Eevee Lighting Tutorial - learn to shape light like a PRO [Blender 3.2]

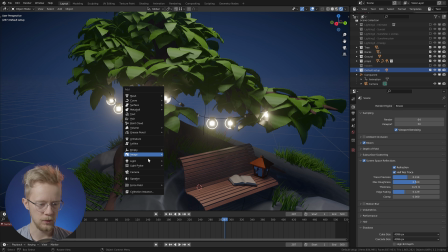So Shift A, and we'll go to light, and we'll add an area lamp,
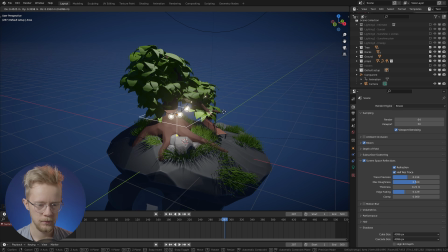and let's bring it up here under these lamps, something like this.
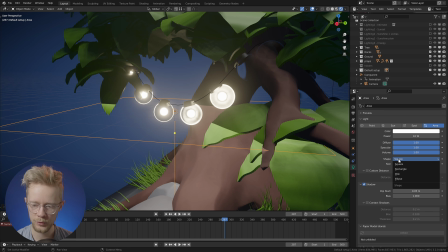And from the settings of the lamp here, we can change the shape of the lamp from square to rectangle, which will allow us to make a non-square lamp.
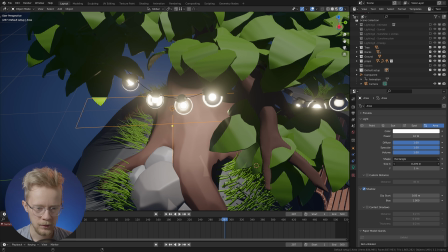So we'll just decrease the X size to make this into a skinny area lamp like this.
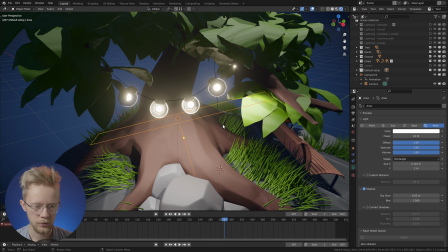And then we can just rotate this around and
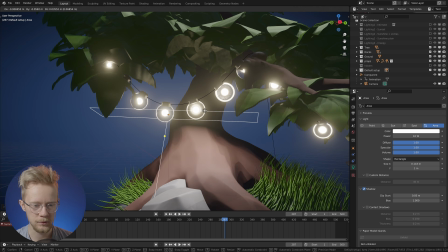place it here so that it sort of simulates some light coming from these light bulbs here.
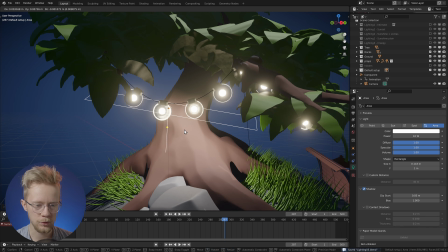Maybe we'll turn it facing the tree a bit more so that we get the trunk lighting up a bit more realistically,
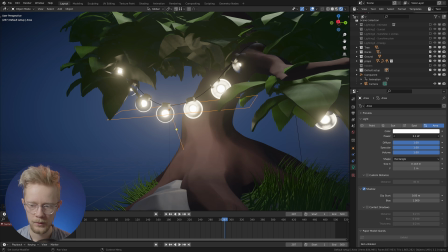and then we'll decrease the strength. Something like this looks nice, I think.
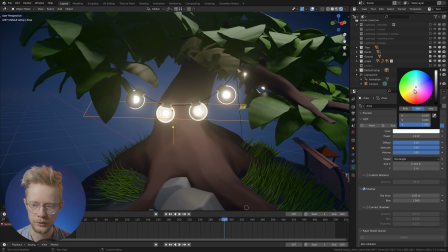And I'll also make it a warm light source, so a bit of an orange color here. By the way, we'll come back to the colors of the lights later, so just make this one something slightly orange for now.
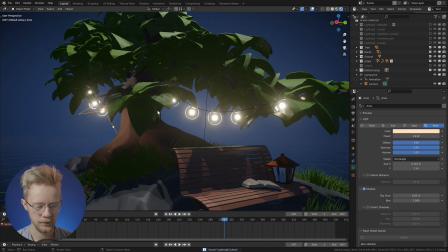Yeah, and then we just do the same thing for the other part here. You can Shift D to duplicate, and we can
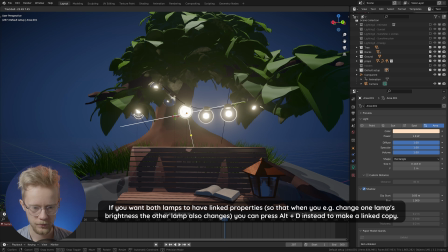place this lamp here and rotate it to roughly match the
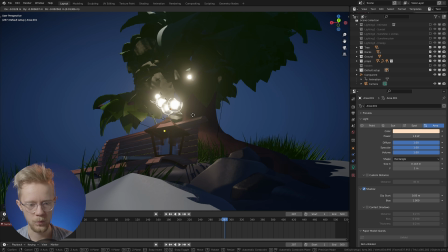shape of the wire here.
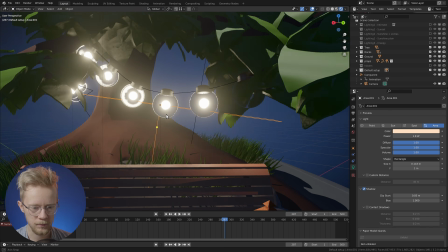Except I want to make the angle of this a bit different than the previous one, because we have this root of the tree here that's very prominent,
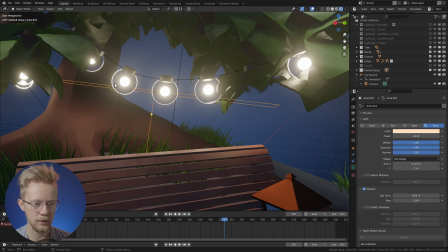and we'll add some rim lighting later on the back side of the tree here.
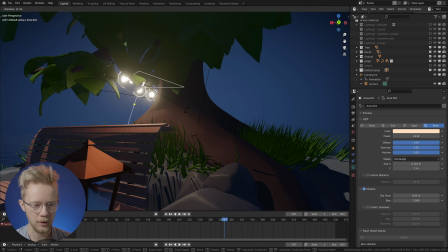So I want to preserve some darkness around the root.
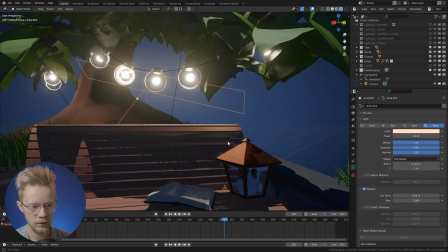So I'll just rotate this slightly more forward like this.
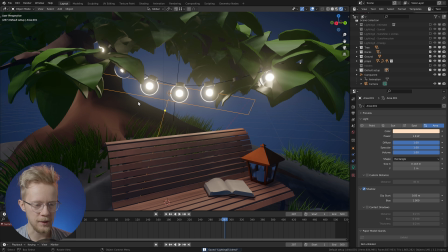So we'll have some more contrast later on when we add the rim lighting.
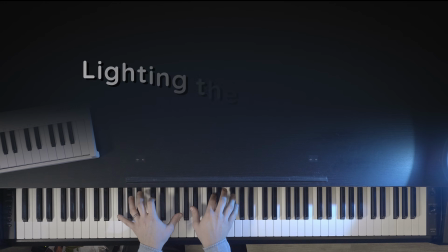Okay, so far we've kind of just simulated some basic things that would happen in the real world.
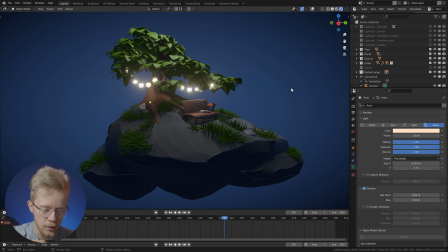You know, we have some environment light from above, and we have the light from these lamps here. But now we can forget what would happen in the real world, and we can start to feel the model more and trying to figure out what we actually want to do with the lighting. And this is where we come to the art of lighting, and where teaching becomes a lot more difficult, because you can place lights anywhere, and it doesn't have to be realistic. In this case, we're going for a stylistic approach. We are not going for photorealistic lighting. So there's really no rules. It doesn't matter if in the end there's dozens of lights. A single light can have a very minor effect in one small area, but it can still be very important in the big picture. And on the other hand, there is definitely such a thing as too much lights or light in the wrong places. But I'll just continue going through how I would approach lighting a scene like this, and hopefully something sticks with you.
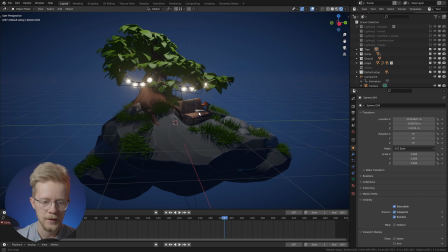So now that we have this solid base to work with, I'm thinking with this scene I want to highlight this bench area a little more, because this bench feels like the sort of the main focal point of the entire scene. So I'll just go ahead and add an area light, and I'll bring it
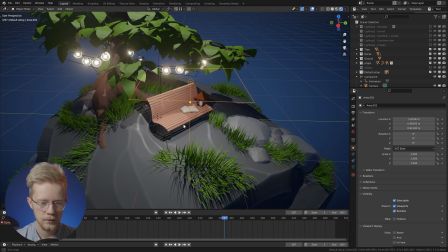somewhere up here, sort of like closer to the front of the bench, like this. And I want to make it a bit smaller to not have the shadows too soft and undefined.
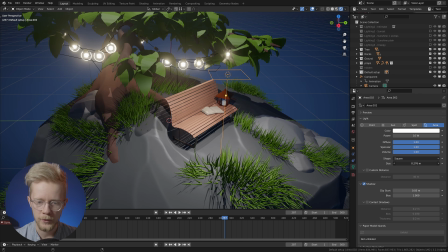I don't want to have them very sharp either, like this,
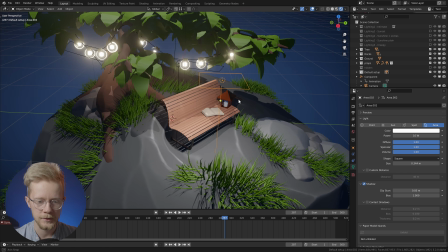but I want to have just enough softness that it's not too noticeable and not too undefined.
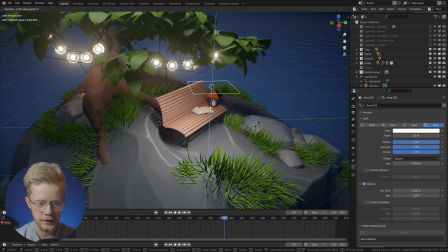Something like this should be fine. And we'll rotate this lamp a little bit to face the bench a bit more,
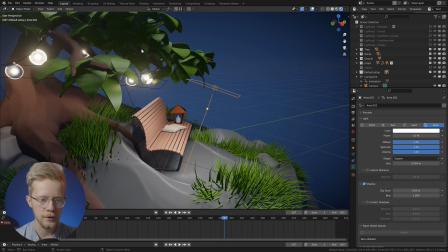but not too much, because as you can see here in the leaves, if we rotate the lamp too much,
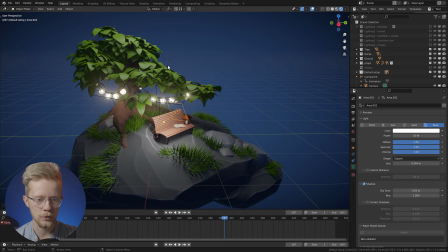we get all this light here in the leaves, and it sort of kills the contrast between this environment light that's coming from above.